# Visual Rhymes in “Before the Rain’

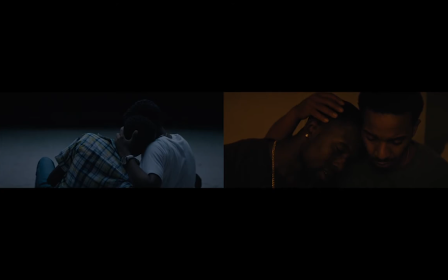0:05 Poetic narratives challenge the viewer, inviting them to lean in and become active participants in the story.
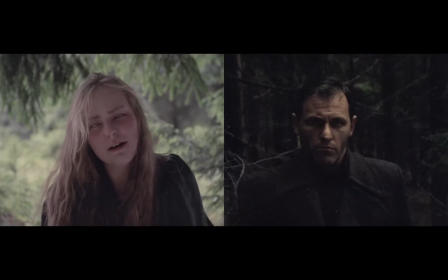0:13 But it can be easy to get lost in such complex storytelling, often requiring multiple viewings to arrive at a sense of understanding.
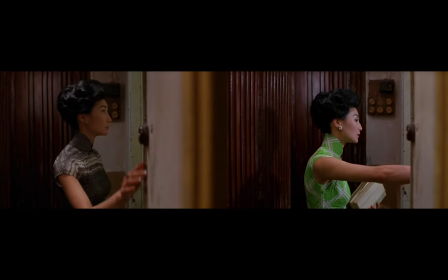0:23 Filmmakers operating in such complexly poetic terrain often structure and shape our understanding with visual rhymes.
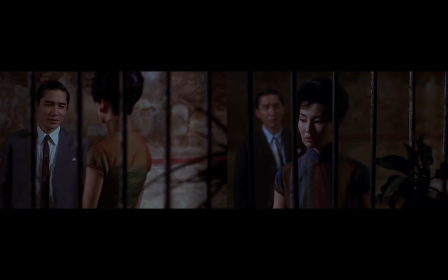0:32 these rhymes create a call and response a narrative shorthand that links characters themes and images across the length of the
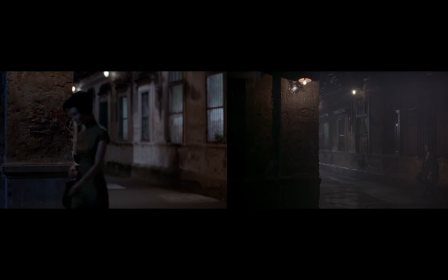0:41 film there's signposts on a winding road that seem to tell the viewer you're not lost you've been here before
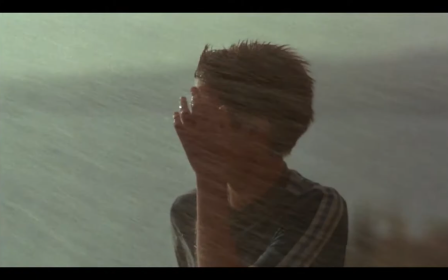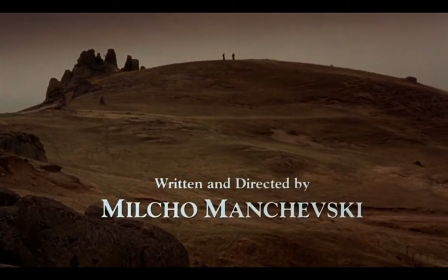0:59 in milchow manchevsky's before the rain a monk states early on time never dies the circle is not round.
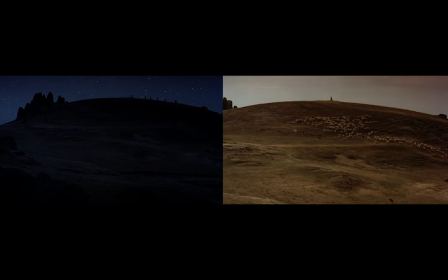1:10 This is a film densely layered with internal rhymes.
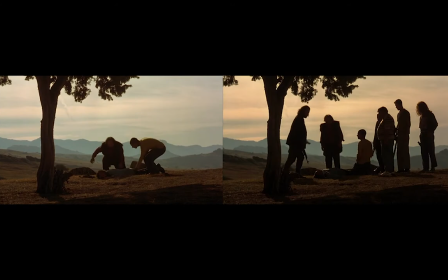1:14 It's a film that's in constant conversation with itself through its own images.
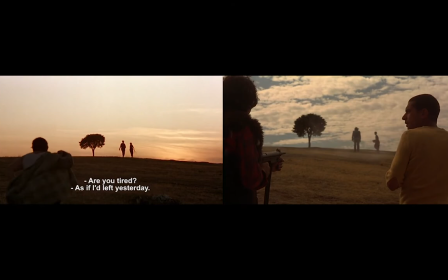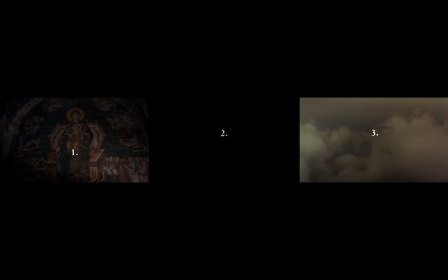1:25 Manchevsky structures the film non-linearly into three distinctive chapters, words, faces, and pictures.
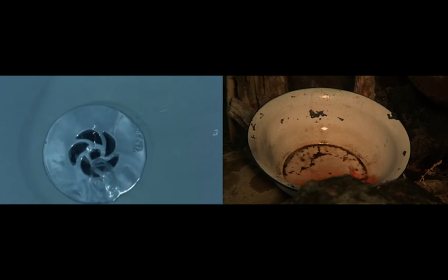1:38 Motifs and recurrent images form the basis of Manchevsky's visual language.
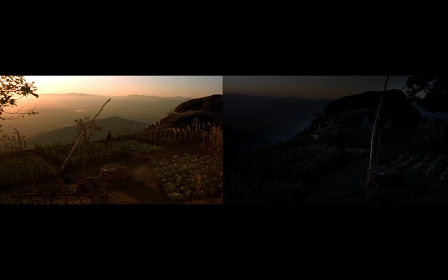1:45 Circular patterns, distinctive vistas, and a revolving camera all form the connective tissue between the chapters.
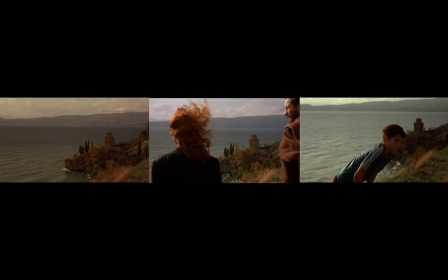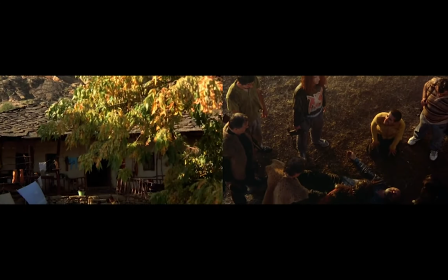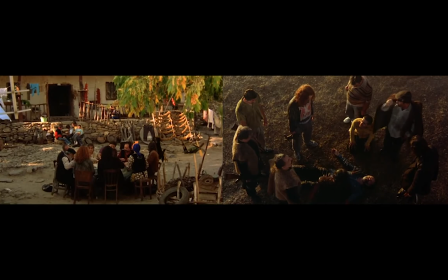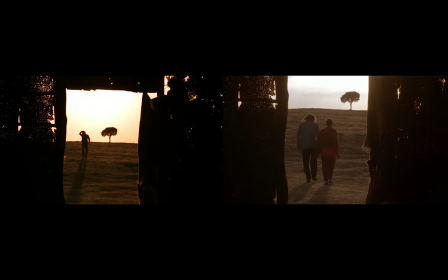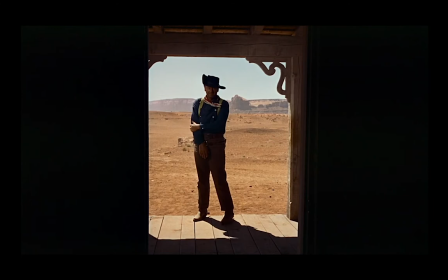2:15 Manchevsky's imagery is also in conversation with film history,
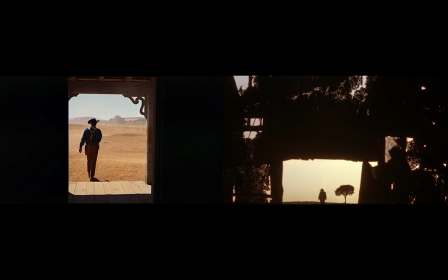2:19 like this direct invocation of John Ford's iconic ending to The Searchers.
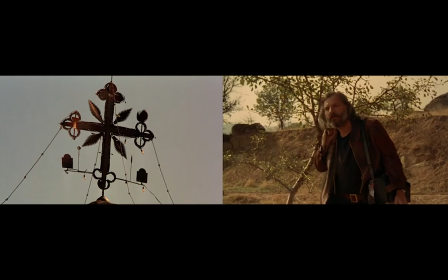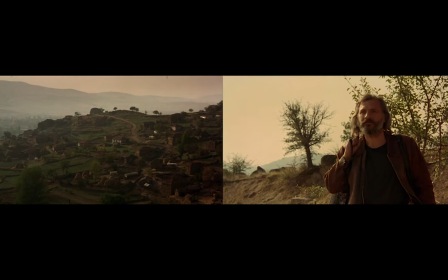2:34 The repetition of this particular panoramic view of Alexander's village provides immediate and concise context for a character returning home after years abroad.
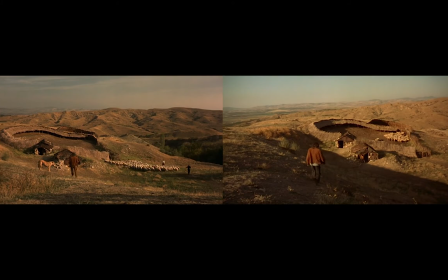2:46 A single shot to place us where we've already been.
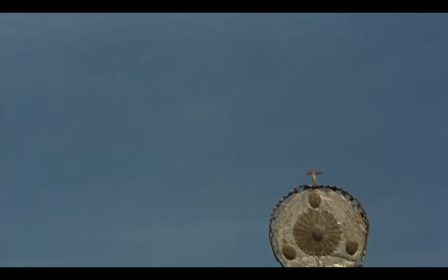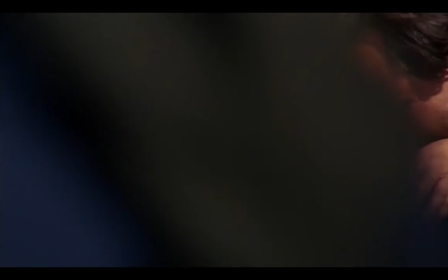2:59 When Manchevsky first introduces Alexander, it's truly a blink-and-you'll-miss-it moment,
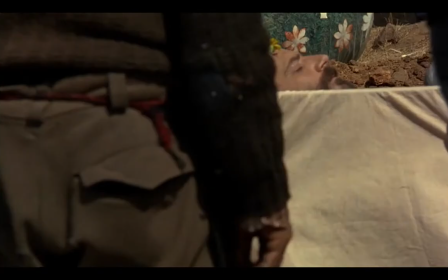3:07 the revolving camera drawing our attention more to the people around him than the lifeless figure who will come to be our central character.
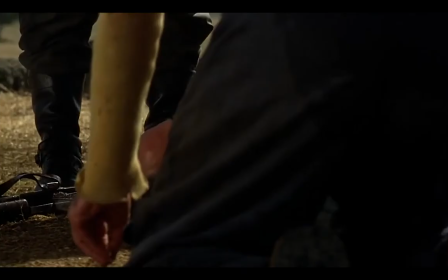3:16 By the end of the film, after we've followed Alexander to the end of his journey, the image takes on profound new context.
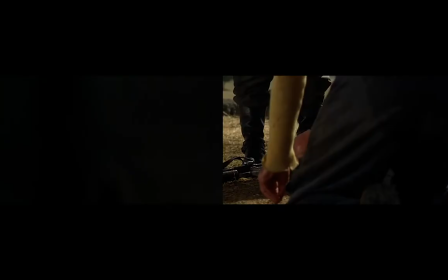3:25 Having seen Alexander change and fight for what he believes in, his sacrifice becomes meaningful.
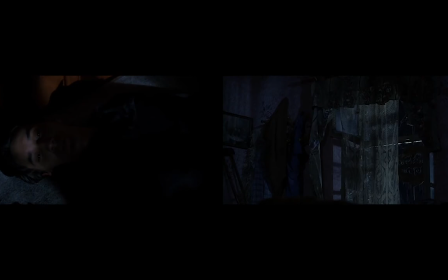3:35 In the film's most expressive and connective visual rhyme,
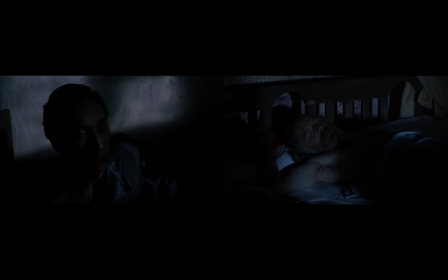3:40 Manchevsky links a shared experience between uncle and nephew, mother and daughter. Kittel and Alexander both experience what they think to be a hallucination only to be proven wrong moments later.